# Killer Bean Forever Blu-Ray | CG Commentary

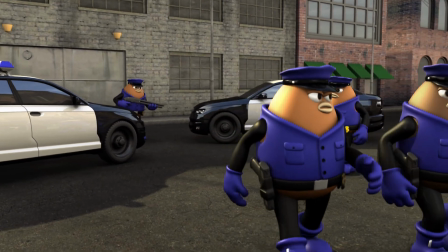[12:15]
So here we have a really big traveling shot,
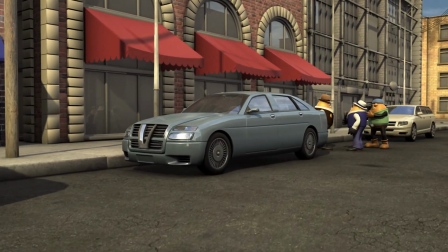[12:21]
and this is something that might be really difficult to do in live action,
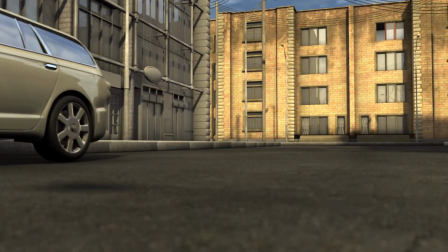[12:26]
where we go down the street, we go pretty fast, and we fly up to Killer Bean's window,
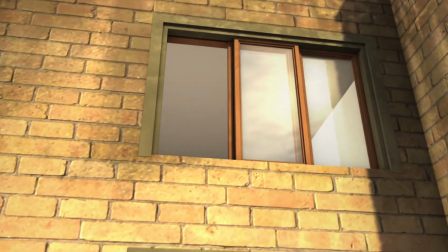[12:32]
and we fly right through the window, and then kind of arc around Killer Bean.
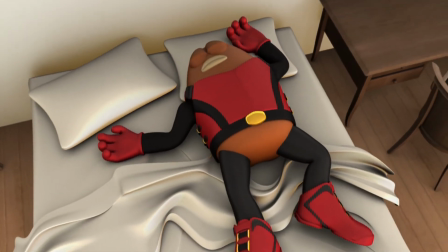[12:38]
That type of move would be pretty hard to do in live action. Not impossible, but definitely hard to do.
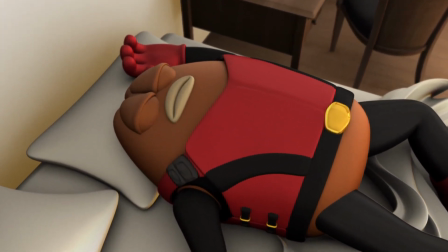[12:44]
And that's one of the benefits of CG, because it's really easy to do in CG,
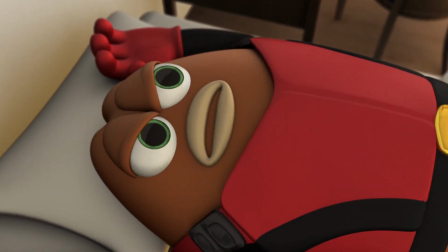[12:50]
but it also gives away that the camera move is a CG camera.
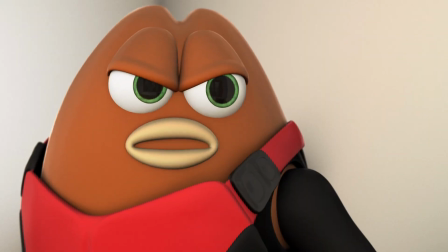[12:56]
Most of the time when you're working with camera moves in CG, it's a good idea to abide by the rules of a real camera.
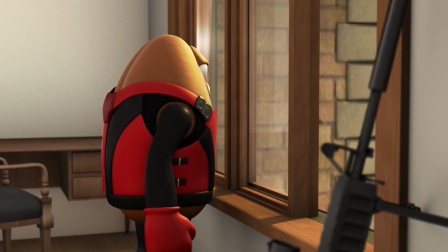[13:04]
Like, the camera has to abide by real physics. It has real weight. You can't move it like it's made out of plastic,
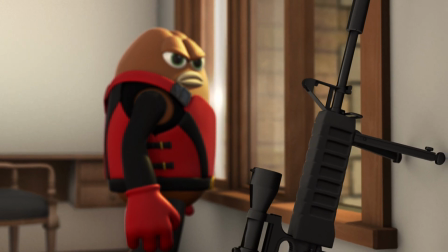[13:13]
So if you abide by those types of rules when doing your camera moves,
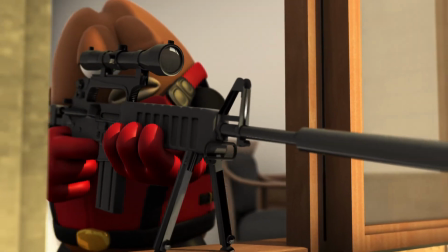[13:18]
like if you crane up and down, it'll make your camera moves look a lot more realistic.
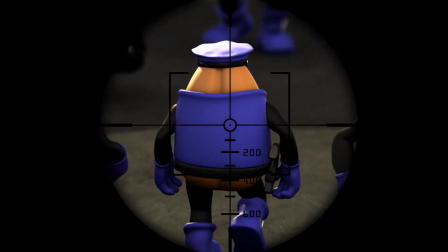[13:29]
Here, looking through the scope, you could tell near the borders of the scope that the image kind of refracts,
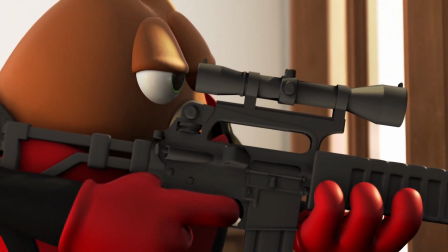[13:37]
and I did that because I wanted a more realistic, like a glass lens type of look,
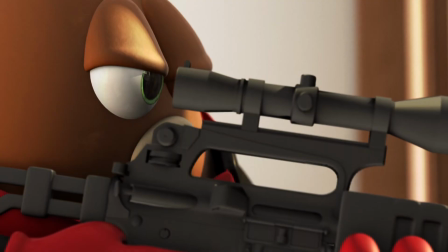[13:44]
and the refracting part was done in my editing software. It has like a displacement thing where you can actually
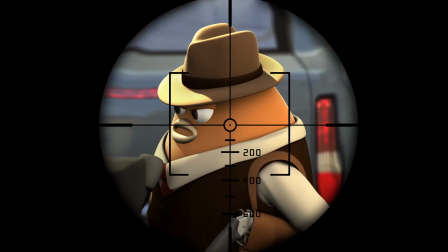[13:53]
use a black and white image, a lot like a bump map in CG in 3D.
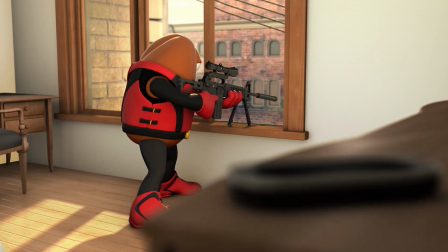[14:00]
So I did that in Vegas, basically, my editing software.
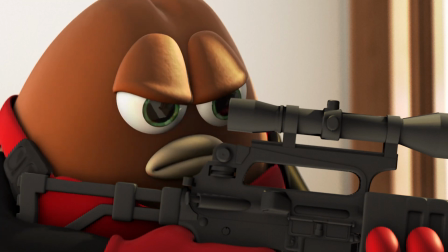[14:09] Great. Playtime's over.
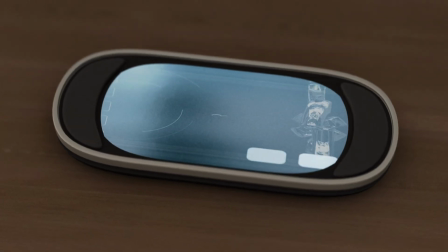[14:13]
So the stuff going on in the screen of the cell phone is all an animated texture.
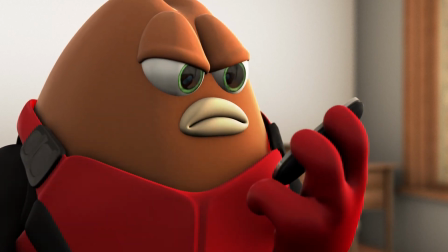[14:20]
Basically, I had an animated background and I put text on top of it.
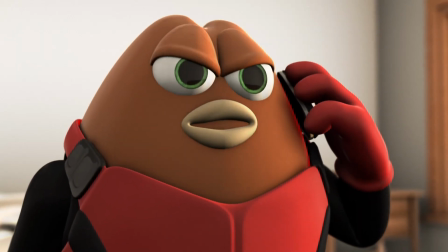[14:24]
All of that stuff was edited in my editing software, and I used it as a animated texture in Maya,
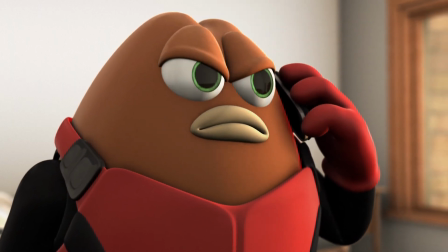[14:31]
and I just basically projected that onto the phone, and that's what you get.
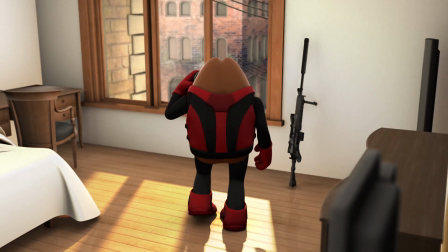[14:37] We know what kind of night you had. Might I remind you?
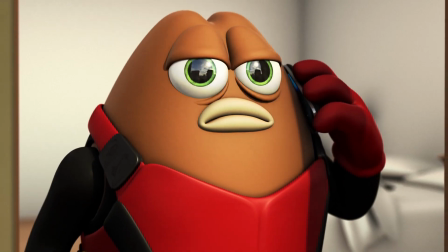[14:41]
So the lighting in this scene is pretty simple, but you have to be aware of bounce lights.
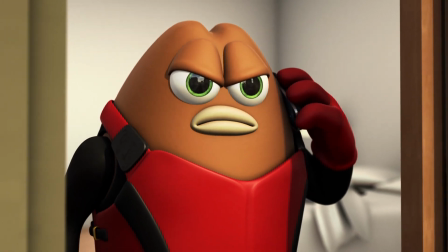[14:47]
So you have a really strong light coming through the window.
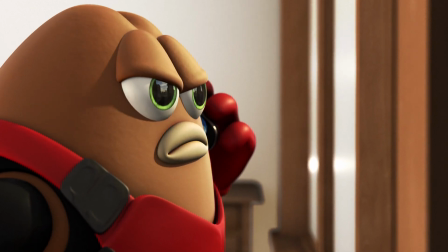[14:50]
That's not the only light that's going to be cast in this scene, in this room.
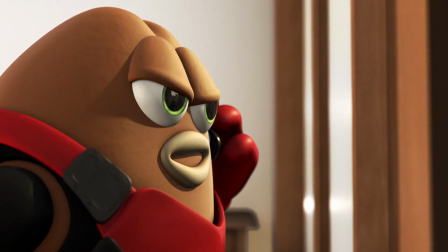[14:56]
You have to be aware of bounce lights from the walls, from the floor.
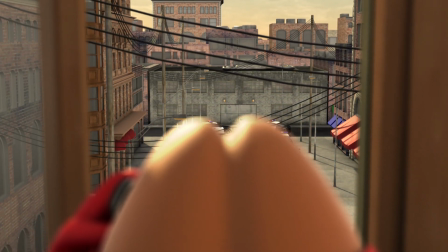[15:01]
So light bouncing off the floor is going to be a different color than light bouncing off the white walls.
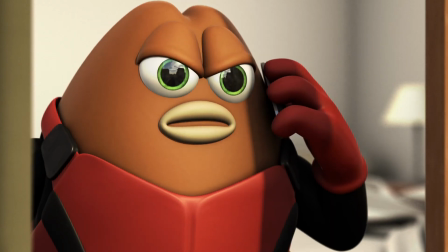[15:07]
The floor is going to reflect some of that saturated brown or saturated
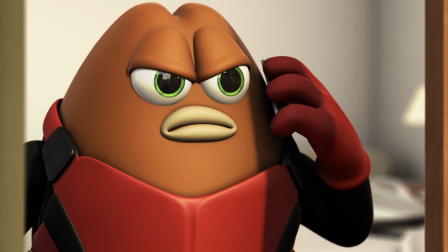[15:11]
kind of orangish brown color right back up to Killer Bean.
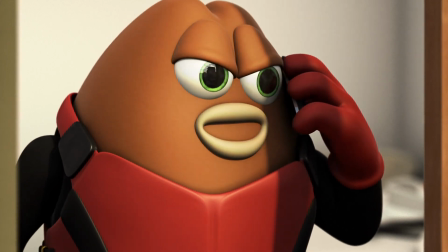[15:16] Remember who he is. Yeah, I know what the mission is. Then stick to it.
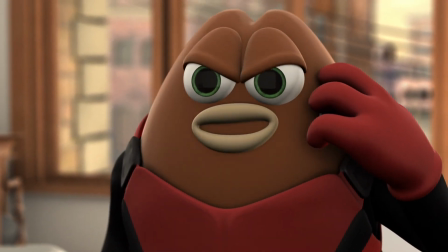[15:22] Don't be so reckless, Killer Bean. I'll call you.
So here in the background, there's like those telephone wires going across.
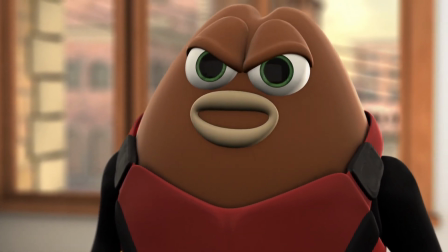[15:29]
I had to bump up the samples for my depth of field.
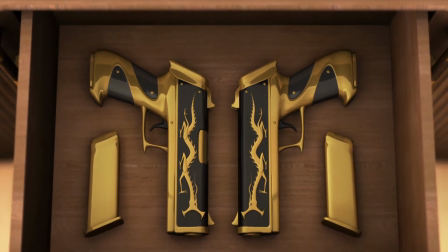[15:34]
Lines, thin lines that are blurred out in depth of field tend to get very noisy.
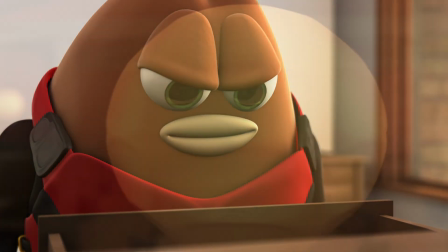[15:39]
They get the noisiest compared to other objects in shallow depth of field.
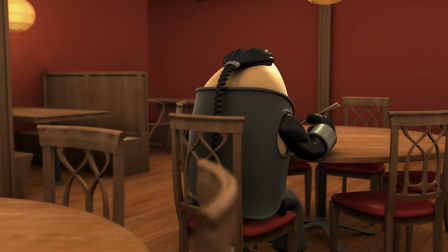[15:46]
So it's best to just bump up the samples and, bite the bullet on that, just let it run on your render farm.
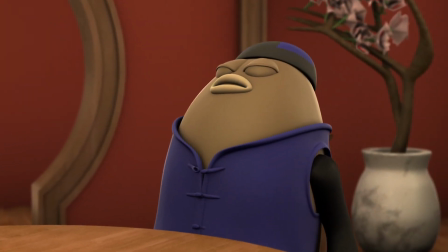[15:55]
So this scene was pretty easy to make. Also, it rendered very quickly because there's not much in this scene.
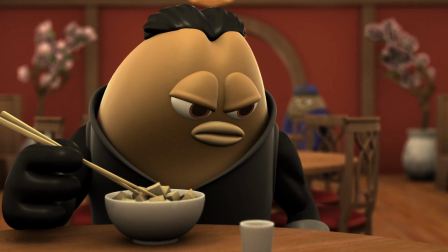[16:03]
The walls are pretty bare, and I try to hide that fact with close-up shots,
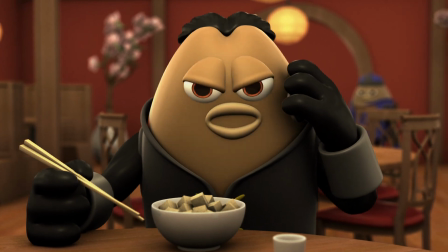[16:09]
using depth of field to blur out stuff and to make the viewer's attention on Jet Bean.